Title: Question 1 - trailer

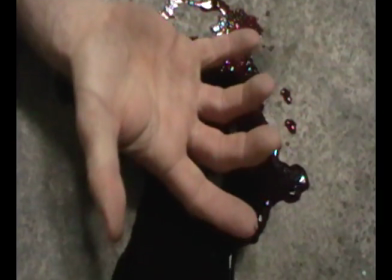4:08 The shot shows the audience a little bit more of the face of the torturer. As this shot coming in, there is another synchronous bang.
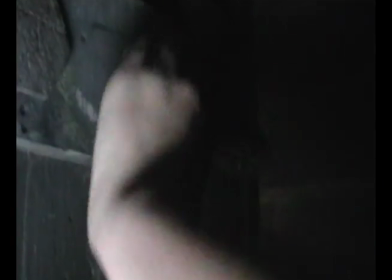4:15 Then a shot of a man's feet tied up, and the feet flinch as a loud, sharp shout is heard.
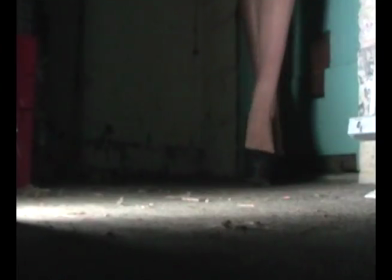4:24 We can then see a low-angle shot of the same legs from before walking towards the camera slowly. This shot is filmed from the floor as a point-of-view shot to make it look like the camera is seeing what the victim would be seeing.
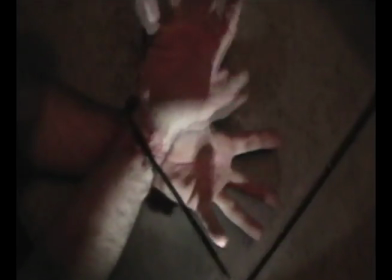4:35 The dialogue over this shot says, "Someone's got to pay."
Someone's got to pay.
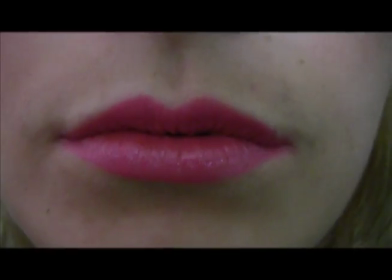4:42 We then see another very quick shot of a woman's lips. This is starting to build up a profile of what she really looks like.
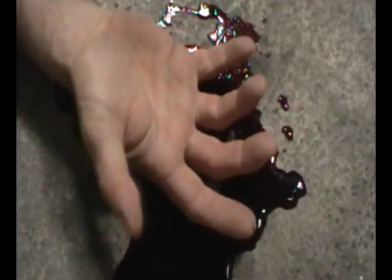4:51 After this is another short shot of a broken cigarette on the floor, a man's hand shaking and a pool of blood,
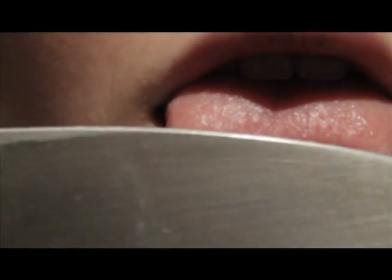4:58 and then a man's mouth with blood spluttering from it. During this shot, there is more dialogue that says, "And this time, it's you."
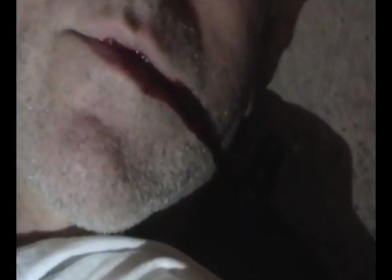5:06 And this time, it's you.
The sound behind these shots is still getting heavier and layered.
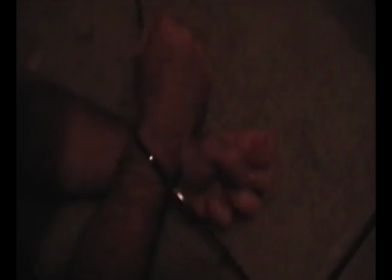5:13 There is a heavy bass and a sharp atmospheric noise over the top.
And this time, it's you.
These create a dense atmosphere for the trailer. The last caption shot that comes in and reads "Continue." This is the full tagline done now. Altogether it reads, "She won't let the stereotype continue," hinting at the idea that women are usually the victims in torture films,
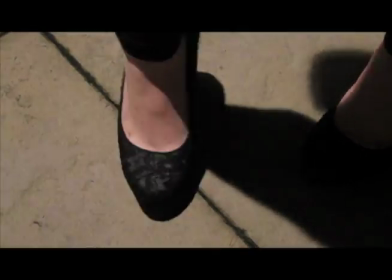5:37 and the narrative in this film is that she changes that stereotype. The music starts to reach a high point and it sounds slightly static.
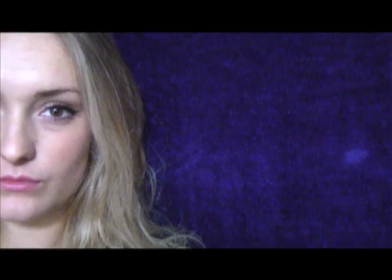5:46 There is then a shot of the torturer's face on a bright purple background. The purple is a dark colour, which is typical for horror films, but is also a slightly feminine colour which works well with the main character.
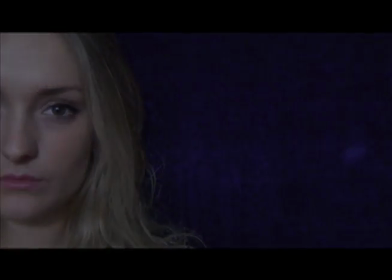5:56 This shot fades out and a shot of a female hand quickly bolting a gate shut fades in.
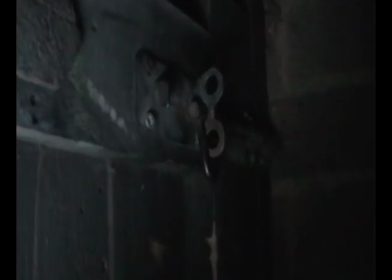6:01 This then fades out to black again and a high angle shot of two people holding hands fades in.
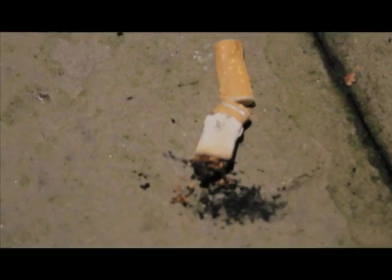6:07 The dialogue over this shot says, "Are you sure you're okay?"
Are you sure you're okay?
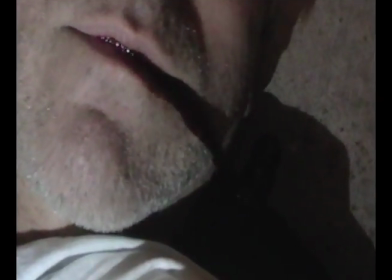6:13 Which tells the viewer that one of the people in the shot is either a mother or an aunt, someone who cares for her.
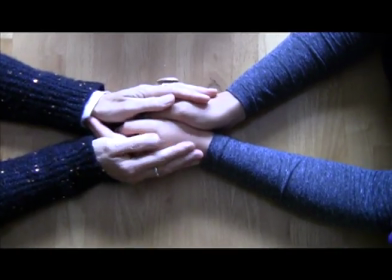6:19 Again, this gives the audience a little more information about the torturer. The shot then fades to black and the next shot of the main character sat side onto the camera.
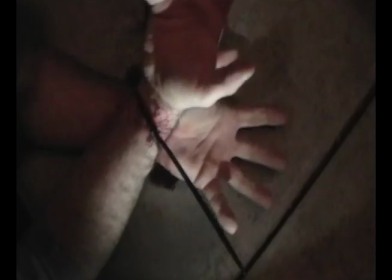6:28 The dialogue over this carries on from the dialogue from the previous shot and says, "Yeah, I'm fine."
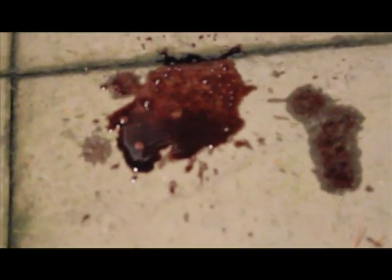6:34 Yeah, I'm fine.
The heavy bass of the music starts to ease off now, and the high frequency starts to create a tense feeling.
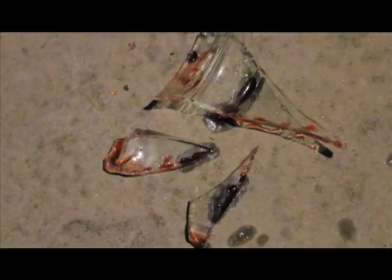6:46 There is then multiple long shots of broken glass with blood on it, and a man's tied up hands with bleeding wrists,
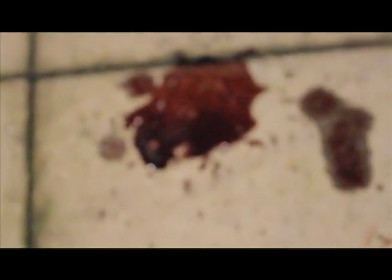6:53 a reverse shot of the torturer walking out of the door, a shot of a pool of blood that goes in and out of focus,
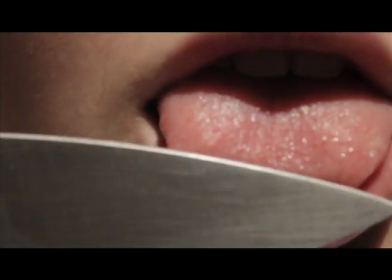6:59 and then an even longer shot of a knife being dragged along the woman's tongue. These are longer shots than the ones at the start, which is not conventional for torture films, but I wanted to develop this convention and change it a little.
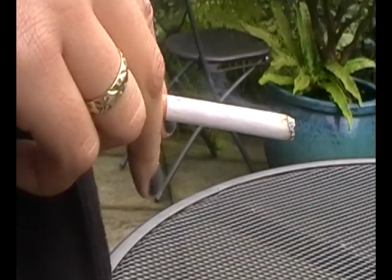7:11 The high frequency note reaches a high point just as a very quick shot of the main character's full face.
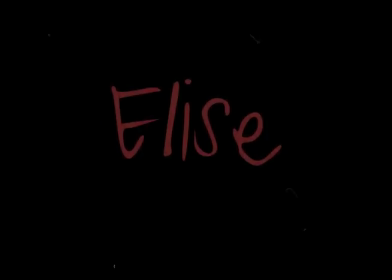7:17 Music fades out and the title, release date and billing block sequence come in.
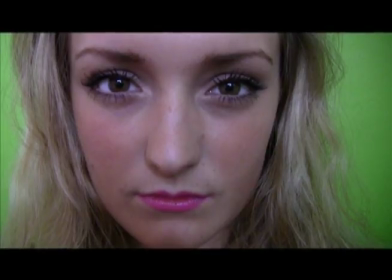7:22 The quick shot of the face acts as a teaser as it only lasts a couple of seconds.
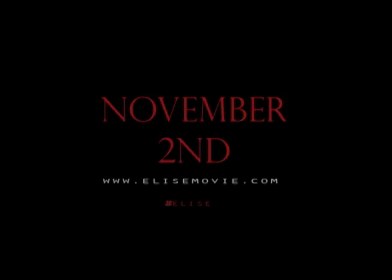7:28 The end sequence is conventional, and I use this convention because it made the trailer look less amateur and more professional. The release date and title shot both flicker like the caption shots to create continuity.
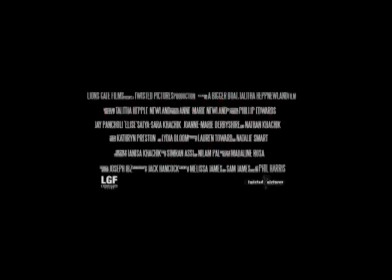7:38 The billing block, however, doesn't flicker because it isn't conventional for it to.
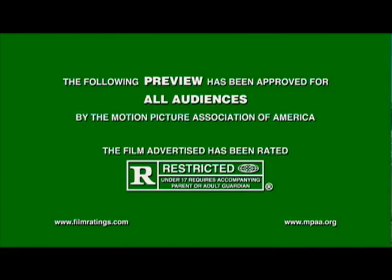7:43 The representation in this trailer is the opposite of what you would expect from a torture film,
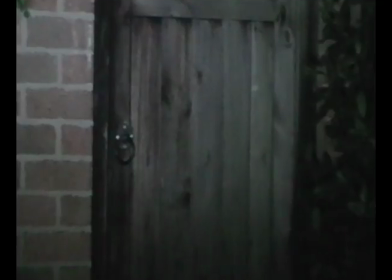7:48 just for the basic fact that the torturer victim convention is completely reversed.
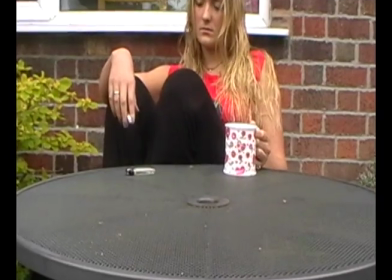7:53 Women in torture films, usually the victims, are represented as weak, helpless and small. The men in torture films, usually the torturer, are represented as strong, clever and witty and in control.
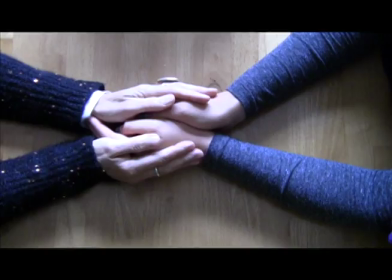8:07 I did the complete opposite and reversed these conventions so that the woman was strong, in control and clever, and the men were weak and helpless.